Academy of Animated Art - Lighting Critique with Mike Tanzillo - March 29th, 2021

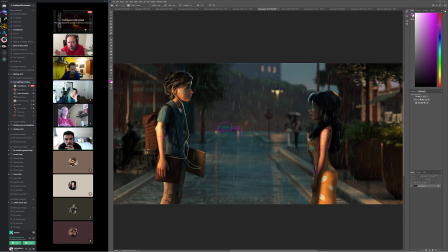So shouldn't her rim light also be on the same? Well, she's got it a little bit back here, and then this is more like from this, like the moonlight, basically. But his on his forehead, he also has and that one is pretty.
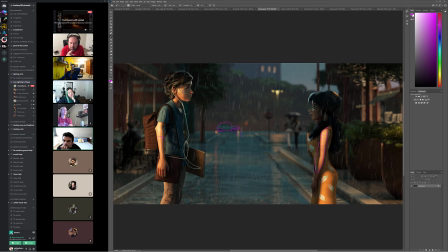On the forehead is pretty yellowish. You know, that one actually, that might be a screen thing. That one actually comes through a little bit more blue on my end. But you bring up a good point about this light being this color,
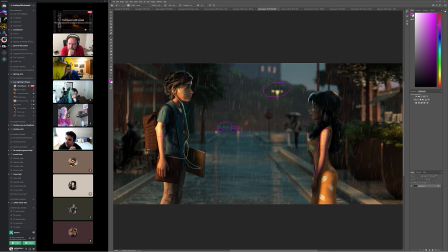and you do want it to match, because like if this is a street light, right? And what's lighting them are street lights, the warmer street lights. I think it's totally valid to have that match up more closely with the street light color,
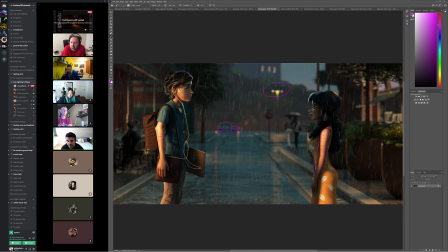because we really don't see the yellow green of this light anywhere else in the scene. So I think it does make more sense to shift that more to an orangey warm hue. That's right. And also maybe just making the rest of the lamppost a little bit more visible,
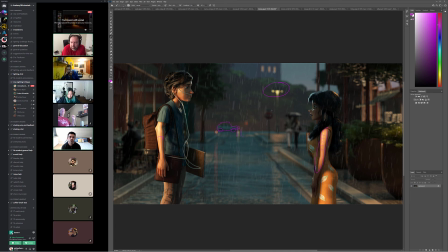because it kind of, like when I saw the first time, it looked like the light was floating in midair. Yeah, that's fair. Like have that light trickle down, or maybe get a little more rim on it or something. Yeah. It's all good. All right, cool.
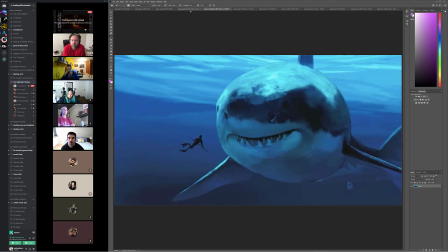Let's hop over into Clarissa's. So this is an interesting one. So this is the reference of a painting, and then this was the CG version. So this one's, you know, obviously all about scale.
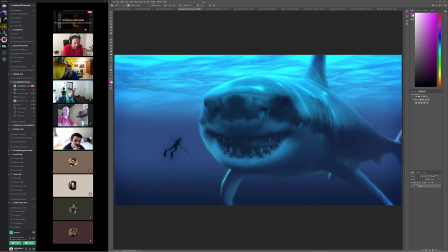And there's something, and I was looking at this, and I think, like looking at the little scuba diver, I think the scuba diver could actually, I'm wondering if it could actually go even a little bit like
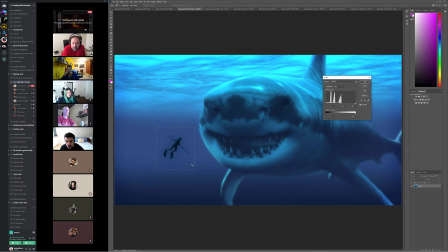more contrasty, especially in the darks. Because I like in the original reference how like, oh, that's not what I meant at all.
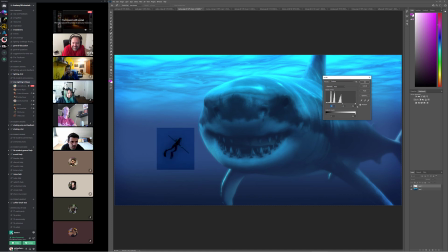Because I like in the reference how it's mostly silhouetted. And just kind of getting that to read because the diver itself doesn't much
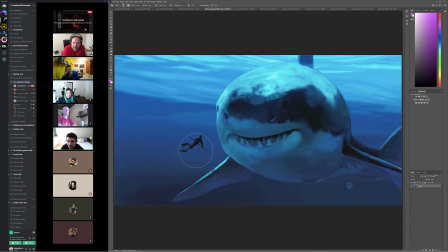matter, but I do like the very, very dark shape on this one. But I like the darkness of this with that little bit of rim like you're getting on yours.
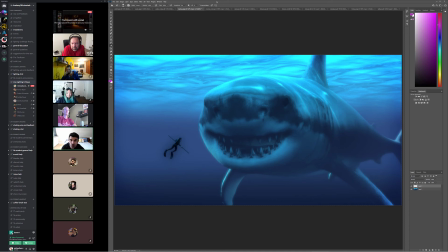The other thing I was thinking with this, because I do think it looks really good and it matches the reference really well, is that, and And again, I'm not quite sure the story that you're telling, but this is definitely a small person and a normal sized shark.
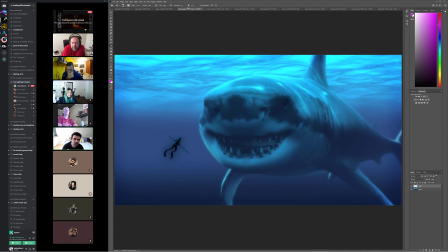And the reason why I think that is because the scale of the blemishes on the shark, the bumps, the things on the nose and kind of coming down the side, all feels like they're made from animals of equal size.
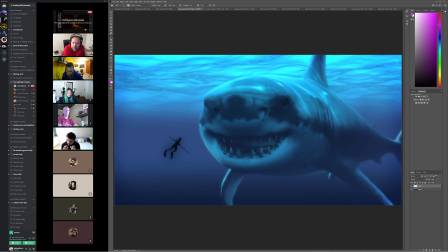You know what I mean? Like they're not small distortions. They're big. They're big bites. They're big scratches that would happen at a larger scale. And I think that because when you're doing like a Godzilla type character, a larger than life character,
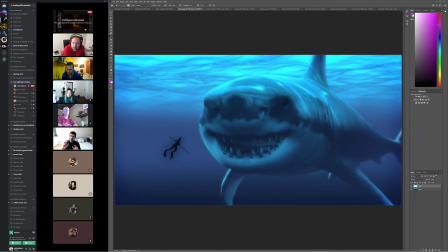you scale the skin and the body to have some smaller shapes on it, so the character itself feels larger in the rest of the world.
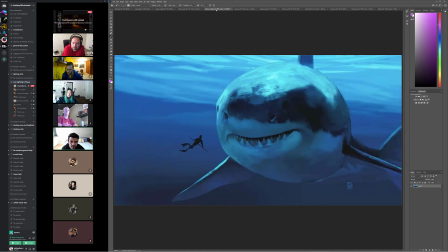So just something to be aware of there. And then looking at this, I like this rim on the side.
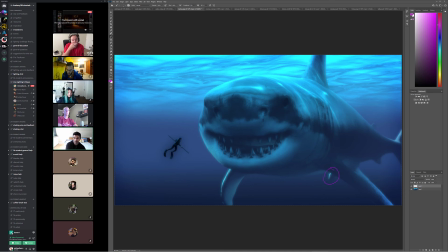I'm wondering if we just couldn't kill that back there, because I do just want to keep the focus here on the forehead. But everything else I think is looking really, really good. What do you guys think?
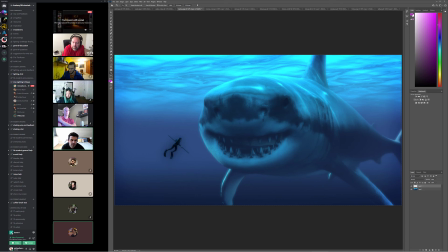Yeah, I think maybe another thing that could help to sell the idea that this is a big shark and something that is in the painting,
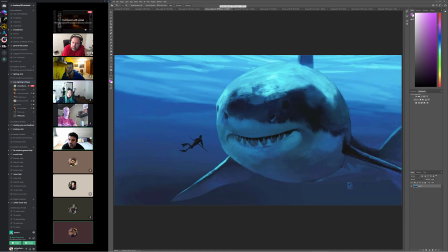maybe about the edge quality,
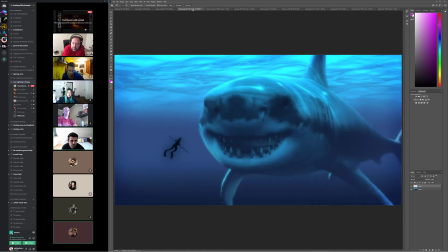or basically the front of the shark in the painting is quite sharp, quite in focus, while the tail is kind of it's out of focus, let's say.
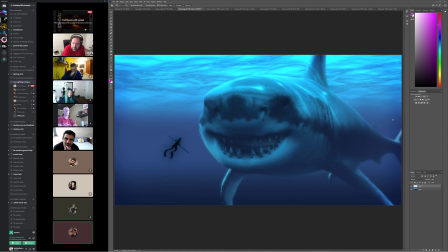So maybe if she could do the same with the CG version, like reducing the depth of field, because that I think will help to sell the idea that this is like a big shark.
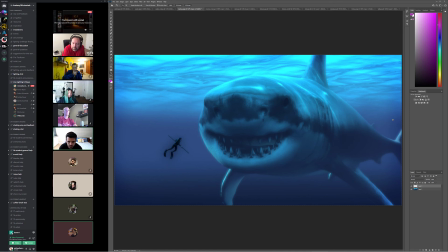Because if you're focusing on the front, the back of the tail will be kind of out of focus, basically. Yeah, totally agree. That's a good call. All right, cool. But yeah, but other than that, I think you're doing a really good job. All right.
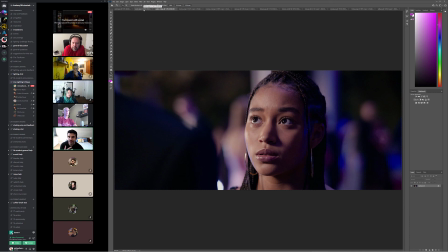And then last and certainly not least, Ayako, I believe this is your first post. I'm sorry to leave you.
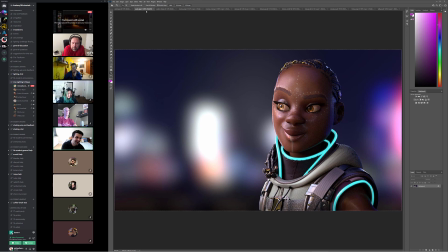I always do this. I'm very sorry to leave it until the end. But it's a shame because she's looking great.
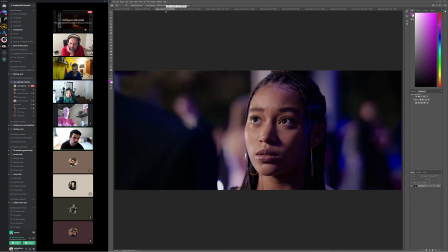She looks really, really good. Looking against the reference, it's interesting how blue this light gets on her side.
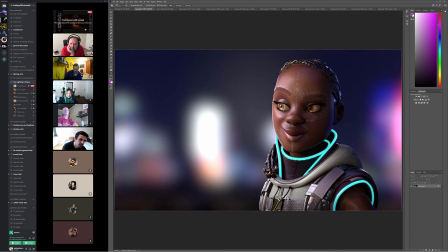I think that, I actually think that yours is looking a little bit better. The one thing that I am interested by is like the amount of sparkle that's kind of on the edge of her here.
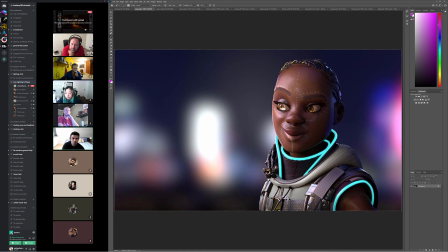I'm not quite sure if that's coming from her skin or because it kind of feels like a low res thing. You can kind of see it in here too in her garments as well. So, but you can, yeah, I'm also seeing it in here too.
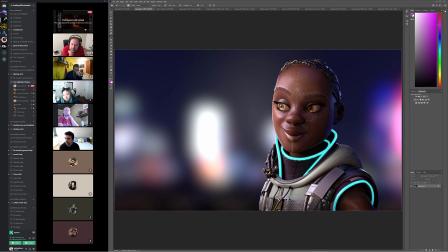It feels like there might be some low res or like small samples in the specular highlights, is what I'm feeling. But that being said, I think the overall lighting is good.
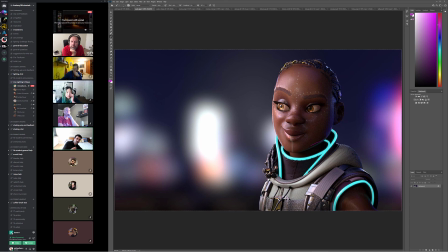I do with her collar being this bright, I almost want to feel a little bit more of its influence on her chin, and to get that chin separation there. I think the value of her skin looks really good. I also think there's a chance you could potentially make those white dots on her face pop a little bit more,
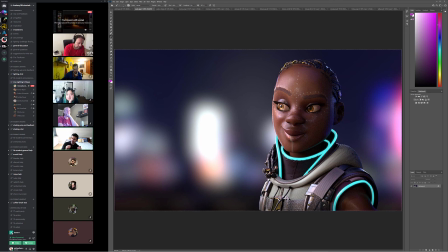and get those to read a little bit more cleanly as because I think they're really strong features for her.
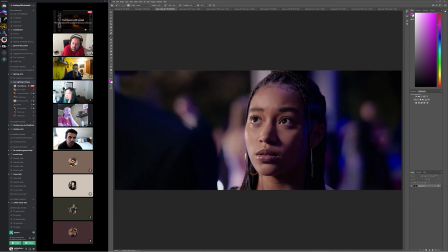Yeah, everything else is looking pretty good. And she is a little bit, like, her complexion is a little darker than the skin reference here. But I do want to draw attention to, like, an area that's really nice is looking at and this is true for everybody, like looking at the difference between the specular highlight values of her skin versus her lips.
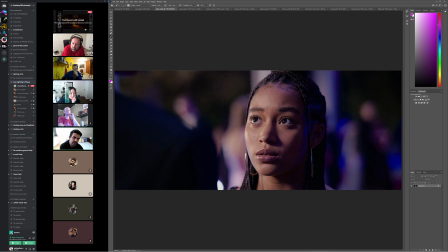Like, the lips are a little bit tighter, a little bit, whatever these on the skin are just, it's just a little bit more broken up in shape.
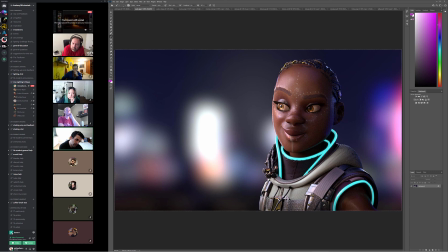I think you're kind of getting that there. So, I don't know, I'll open it up. What do you guys think? I'm wondering if it's maybe the bump is too high.
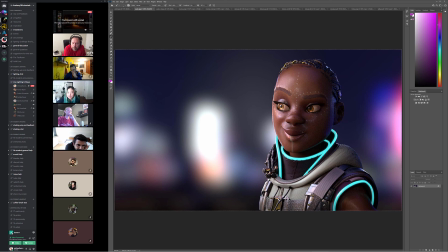Yeah, that could be it too. That's a good point. But overall, like, I think it's looking. Yeah. And then I would maybe just. the eyes are gold. What's that? But that's maybe the eyes are too gold. Yeah. But yeah, I was just about to say the same thing.
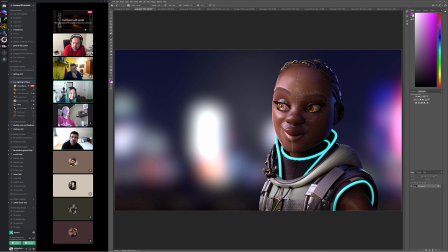Yeah, this, especially the key side eye, just a little bit too saturated, maybe a little brighter, but it's really good. Yeah. All right, cool. All right, guys, that's it for your Monday. Thank you all for joining in.
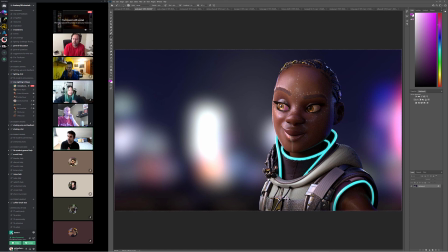And so, quick heads up for the rest of the week. We'll do the 11 o'clock Eastern time slot. I'm sorry for the Phoenix folks. You good? Okay. Wednesday, I will not be able to do it. So we'll do Tuesday, Thursday, Friday this week.